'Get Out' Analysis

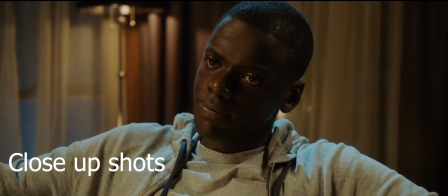First of all, the filming point of view is quite interesting there's a lot of close-up shots bringing a sense of unease for example the shot of Chris
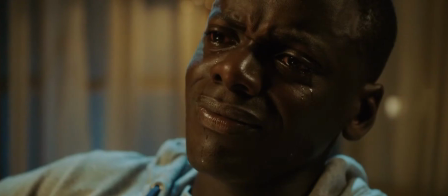face as he's being hypnotized shows extreme emotion which then makes the audience feel the same fear as he's feeling there's also the shot of the
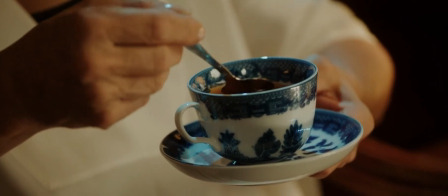teacup when the mother is holding it which is a crucial moment to the plot and also there's a shot of the
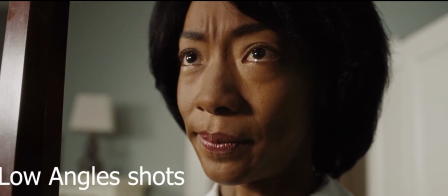armchair that Chris is sitting on while he's trapped low angles showing characters from below which creates a fearful atmosphere.
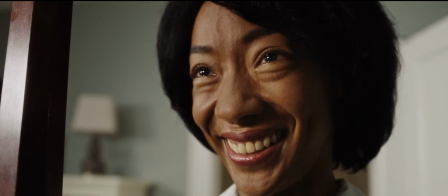For example, when Chris expresses to Georgina how he feels uncomfortable around so many white people,
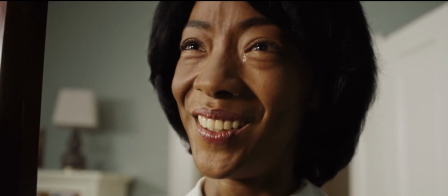Georgina reacts with tears, yet a creepy laugh, and she repeatedly says no, no, no, and shakes her head.
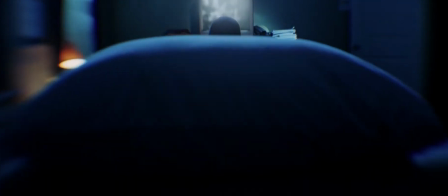The camera is moving down to create an effect.
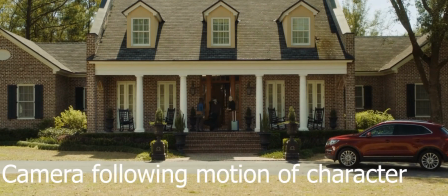Last but not least, the camera movement that reflects the motion of the character is also present,
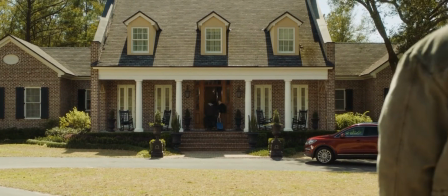and this creates a sense of unease especially at the beginning of the film.
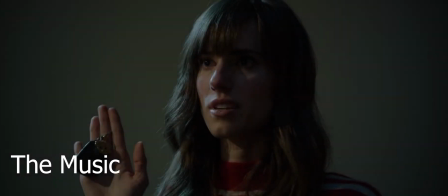The music plays an important role in this movie of course it's a typical horror
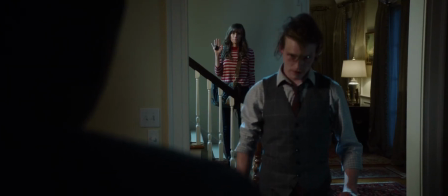movie music including loud unsuspecting crashes and overwhelming screeching strings
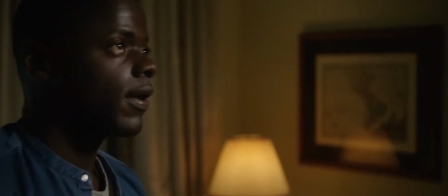which obviously evokes quick jolts of fear from the viewer but there's
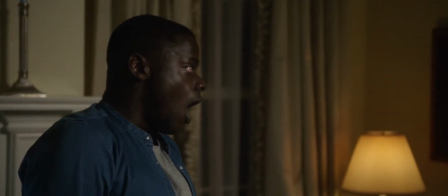also for example the sound of the cup which brings back to the hypnosis which is very repetitive.
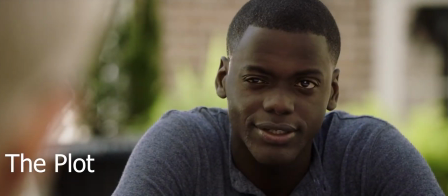The plot is also a very important element in the making of this film because the overall plot is not scary
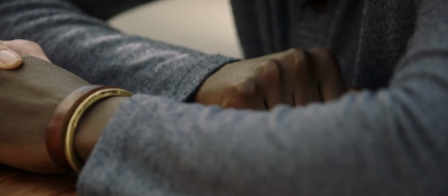but rather interesting and captivating but there's a few level of plot twist that keeps your attention throughout the second half of the film.
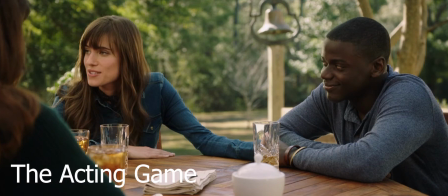The acting game is also very important because actors keep it very simple and show very raw emotion.
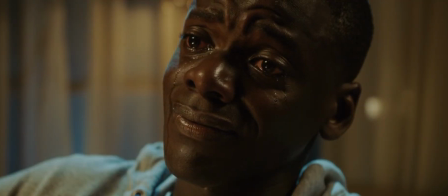For example when Chris cries for his mother we can we can really believe in these tears.
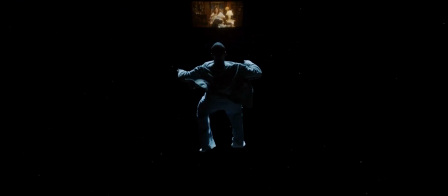The effects are mostly around the void but it's more about the storytelling and the attention to detail.
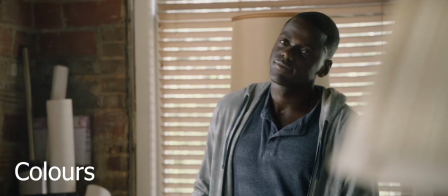Get Out is a movie about race so colour is a very important element.
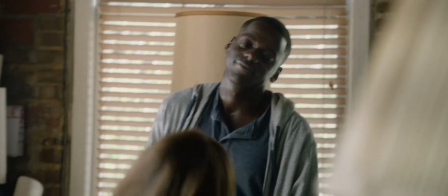First of all we can see blue as a recurrent colour first in the shirt
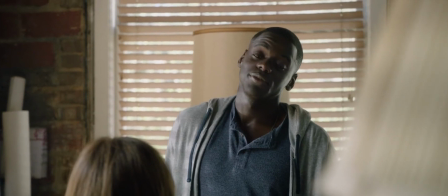of Rose and Chris. it's also more or less in the room of Chris
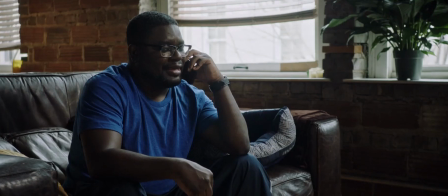and then we can see it also in the t-shirt of Chris's friend who is from the police there's also the colour of a void
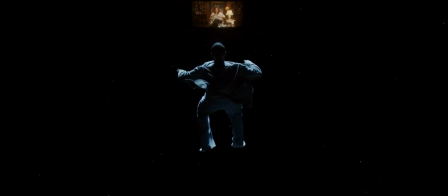of his void when he's being hypnosed
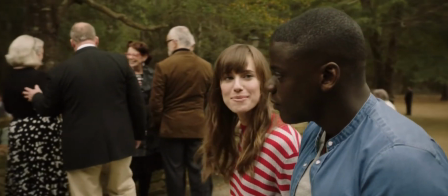and then we have a switch of colour because Rose wears a white and
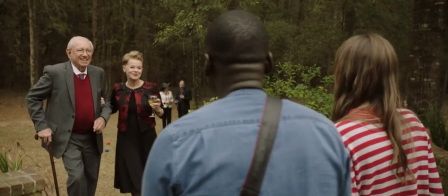red t-shirt and also the white guests have red elements in their clothes.
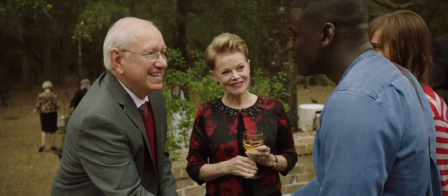Red, of course, is associated with blood and blood is actually quite an overwhelming element at the end of the movie.
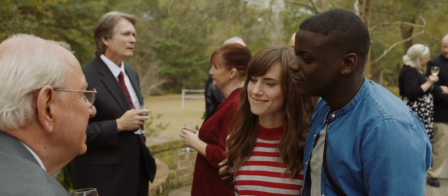But it's also associated a little bit to the secret society, the white secret society.
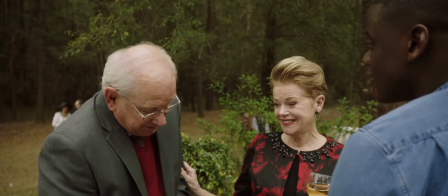It's also associated also with warnings and danger and it's actually quite foreshadowing
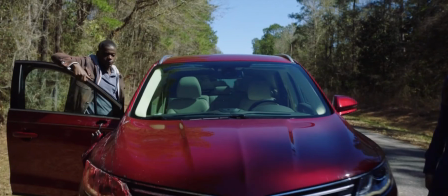because Rose is actually driving a red car when she brings Chris to meet her family.
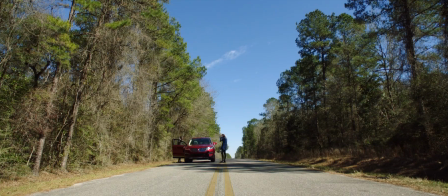So it suggests a little bit that Rose is driving Chris into danger.
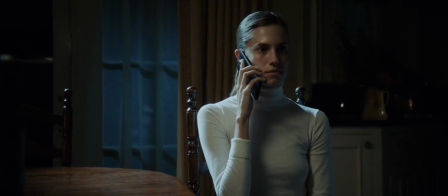By the end of the movie, Rose becomes a whole new character.
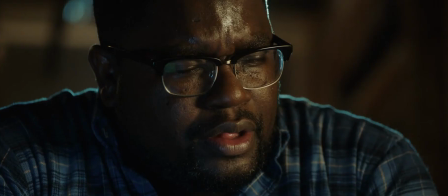She's dressed all in white, her hair is tied up, and she becomes very sterile.
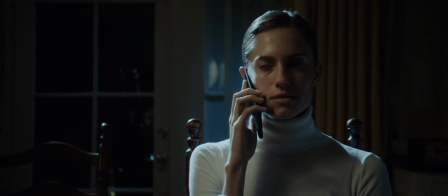So it goes from red to white, which is a bit the colour of no empathy.
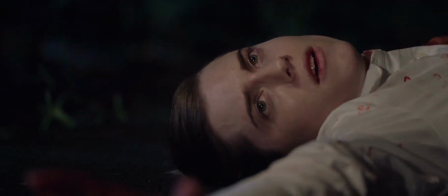last but not least uh the end of the movie finishes by a police car with a
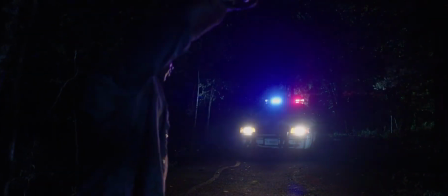flashing light which is blue and red so it's maybe this
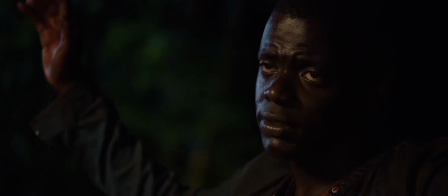idea of um finally there is some justice between the
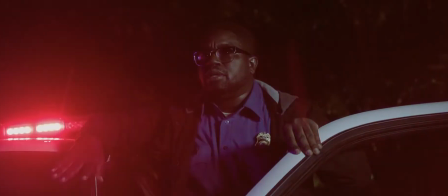innocence and the evil um which is made by the police car